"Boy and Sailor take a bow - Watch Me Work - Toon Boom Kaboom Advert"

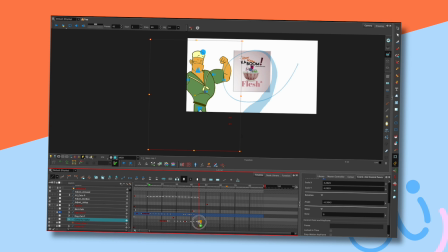[45:21]
I think because of the nature of everything going on around it, I'm going to slow it down so it's on 2s.
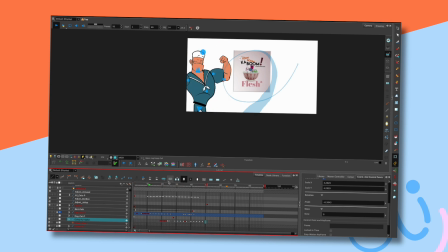Okay. Now, because it's a slightly different pace, I'm going to actually have the arms crunched down into this.
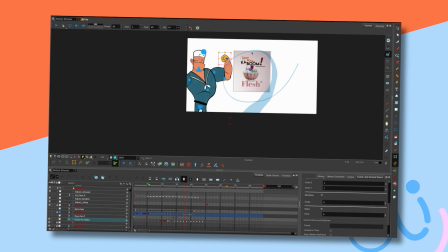[45:58]
So I'm going to have the arms out, I think, for these frames, because I just think it'll fit the movement better. So I'm just moving them out. Now I might have to turn the book off because I can't see what I'm doing here now.
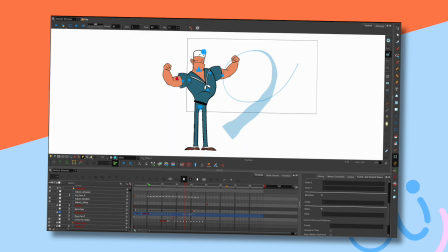[46:17]
And just so that I'm in the right place.
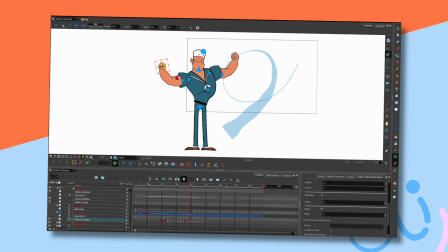[46:35]
So there's much more of a sort of and crunch. Let's just see. So again, when it gets to the out bit, I'm just going to give it a bit more breathing room, and out.
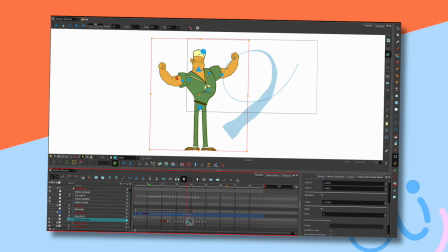[46:53]
And therefore I need a bit more relaxing there as well. And then
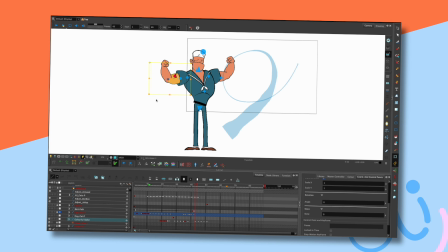[47:09]
gets them in. I might have to put a few more frames for this to work. I think the other thing that a lot of people make the mistake of when they're starting out is just
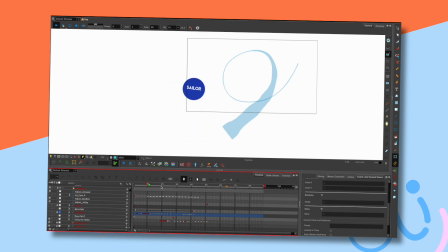[47:27]
over animating everything because they want to show off and they want to know that they can do it. I mean, I can't remember what actor. Oh, that's right, it was Julie Walters. She was working with Michael Caine.
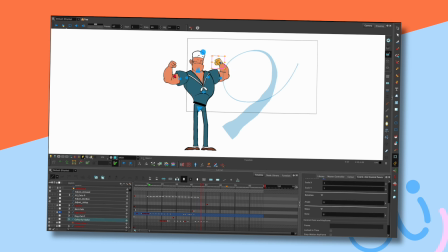[47:42]
She learnt this from Michael Caine, who has done quite a lot of acting workshops in the past. And she said it's very tempting as an actor to give your all in the rehearsal, just to sort of figure out if you can do it at all, really.
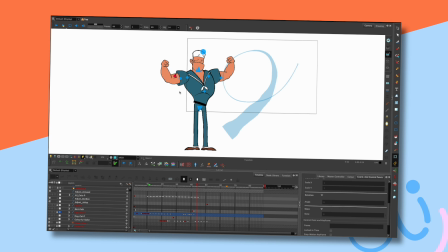[48:02]
And the problem with that is that when you come to actually do the final performance, it can be a bit dead because you've already sort of, you know, you've done your bit already. So if you're going over it again, this is more applicable to film work than it is for theatre,
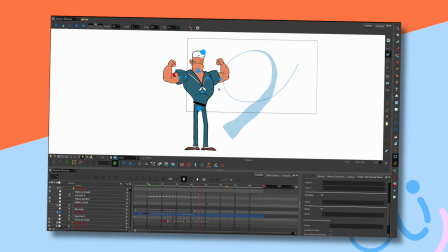[48:21]
because for theatre you have to sort of keep it fresh by, you know, reinventing it quite often on the hoof, really. Just checking what I'm doing now.
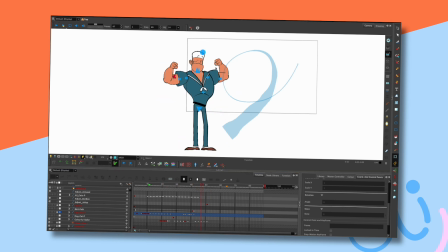[48:35]
I think I need to get more energy into that shumph. Let me just do that. It's a different movement.
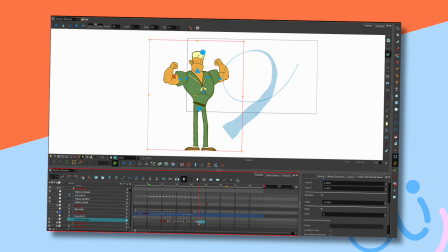[48:55]
Alright, okay, so that's wrong there. So I'm just going to move that. Alright, okay. Yeah, it's tempting to do all the movement all the acting all at once just to prove to yourself that you can do it, part of the things.
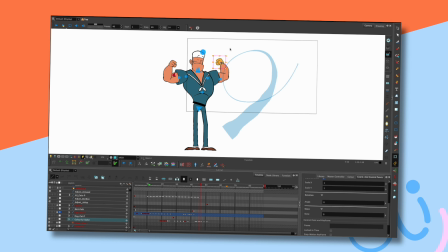[49:14]
But then, of course, the movement, you know, the acting is wrong when you're finally coming to it. And I would say that the same thing applies with what's going on here? Get rid of that.